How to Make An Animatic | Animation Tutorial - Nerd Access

Hello and welcome to another Naughty Egg Draw. I'm your lovely host Jake and today I'm gonna be showing you guys how I made the animatic for my intro over my other channel nerd access.
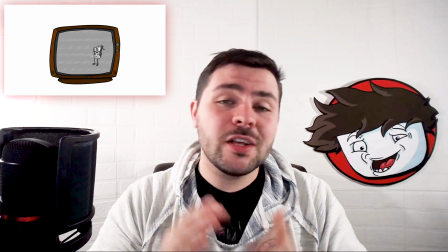I'm gonna be going over my process over the next couple videos so by the end of it we get an animation that looks like this one. So let's get into this.
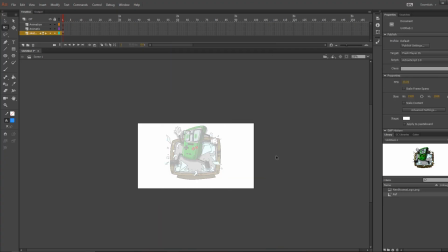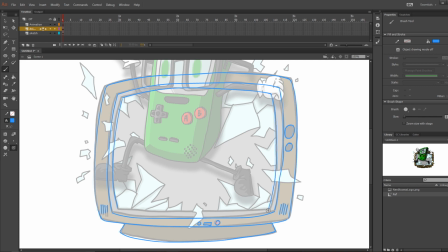In starting out I imported the drawing I made for my last video to give myself a reference of what I was working towards and to help with scaling.
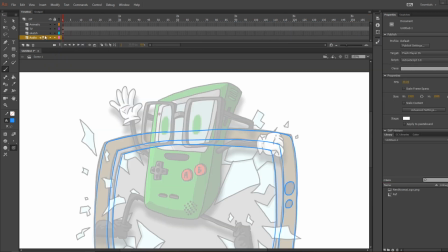The idea of the animation is to get the character to end up in this final position of the drawing. I started with drawing out the TV because I wanted to know the parameters and which I would be drawing my character in.
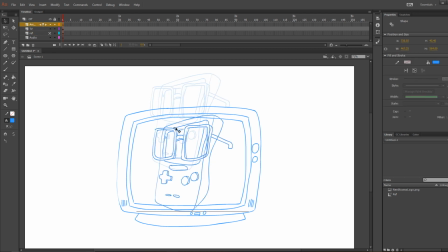And once I finished with that, I hopped onto a new layer to do a quick trace of the character. Now remember when you're drawing your animatic, you don't need to put a lot of detail into it.
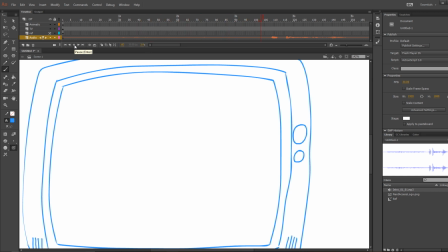This is the point in your animation process where you're just going to be trying to get the timing of everything down for the final animation. At this point, I'm trying to find all the major areas where moments would be happening in the animation based on the audio. I go into the timeline and add a new keyframe in those areas.
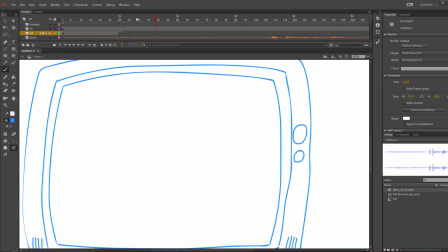I like to plan things out ahead like this before I even do a lot of drawing because that way when you start to lay out your animatic you already have a sense of timing based on your audio cues.
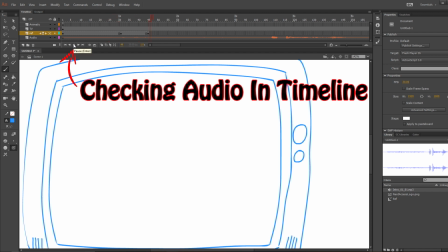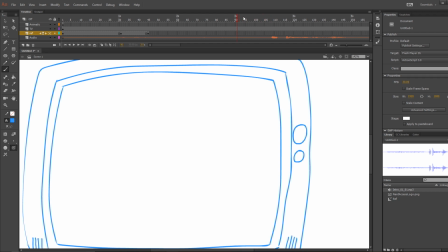And I forgot to mention when you're placing your audio into your animation you want to place it into its own layer. I like to place at the bottom personally but it doesn't really matter where you place it. I suggest locking that layer as well so you don't place frames on it and start drawing on that layer and with the audio you also want
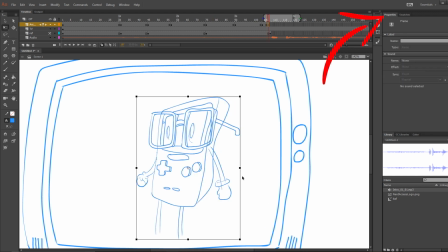to make sure you have it in stream in the properties menu here so that way you're able to scrub through the timeline and have the audio play
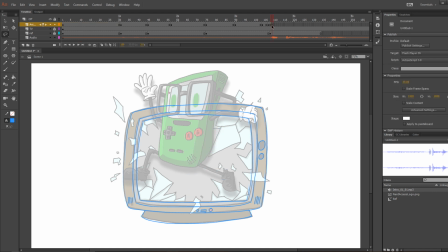in real time as
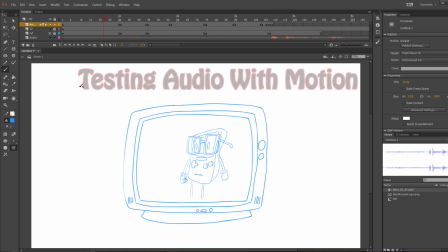you can see I'm making small changes to the drawings in each frame but I'm not really doing a whole lot of drawing I'm mainly just resizing
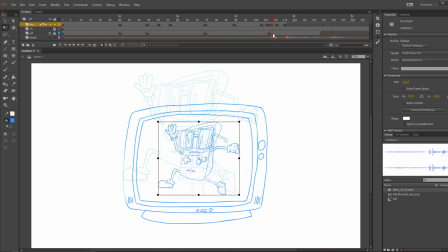and only adding simple additions to the drawing because I'm not really worried about how it looks right now with it being so early on it's all about
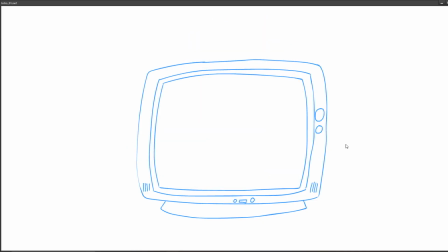where everything is gonna go and when and that's it at this point the reason I'd like to do it like this is because I actually do two sets of animatics.
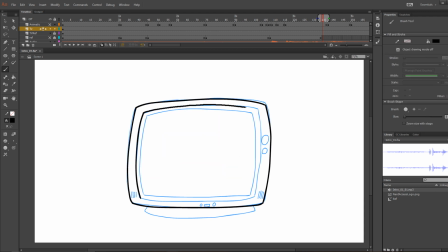One that you're seeing right now where I don't really focus a whole lot on the drawing itself and the second one which I put on its own layer in red where I take the key motions of the blue drawing and add a bit more sense of motion to it.
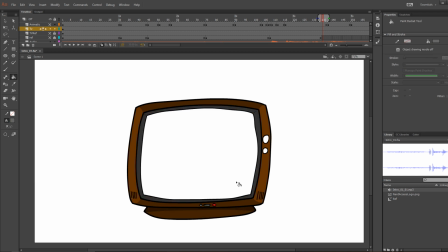This process does take a bit longer to do but that way I know I'm getting the best out of the animation that I can. Now so the reason I fully drew out and colored the TV is because at this point it would have helped me a lot more visually. When you start to have a blue animatic in one layer and outline of the TV and another layer also while trying to make another animatic in a different
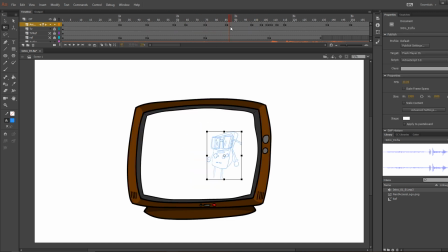color your brain can start to get a little overwhelmed and sometimes I'll do stuff like this to help remove some of that confusion right here
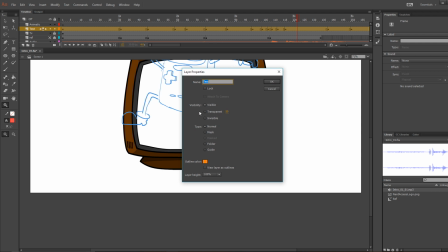I chose the right click on the blue layer and click transparency and bring it up so that when I draw the new animatic I can see
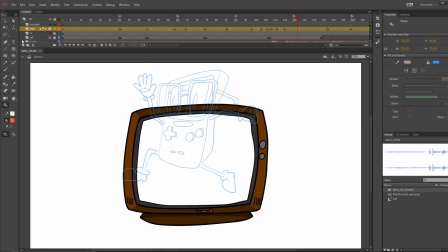the lines a little bit better now at this point I'm gonna start going in and actually adding the actual animatic to the piece and I'm gonna give
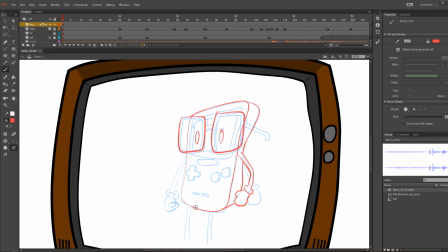the character the stances and motions that I want to see in the final animation
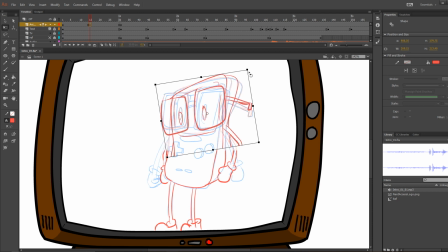Areas like this spot, instead of the animatic having him sit so static and stiff, I'm gonna add a little bit of build up of motion to help keep the animation engaging. It's these slight motions that keep the viewer from thinking something looks off. If you don't have little motions that build up to something, or even things like blinking aren't happening, the human brain will actually start to disconnect from it a little bit faster.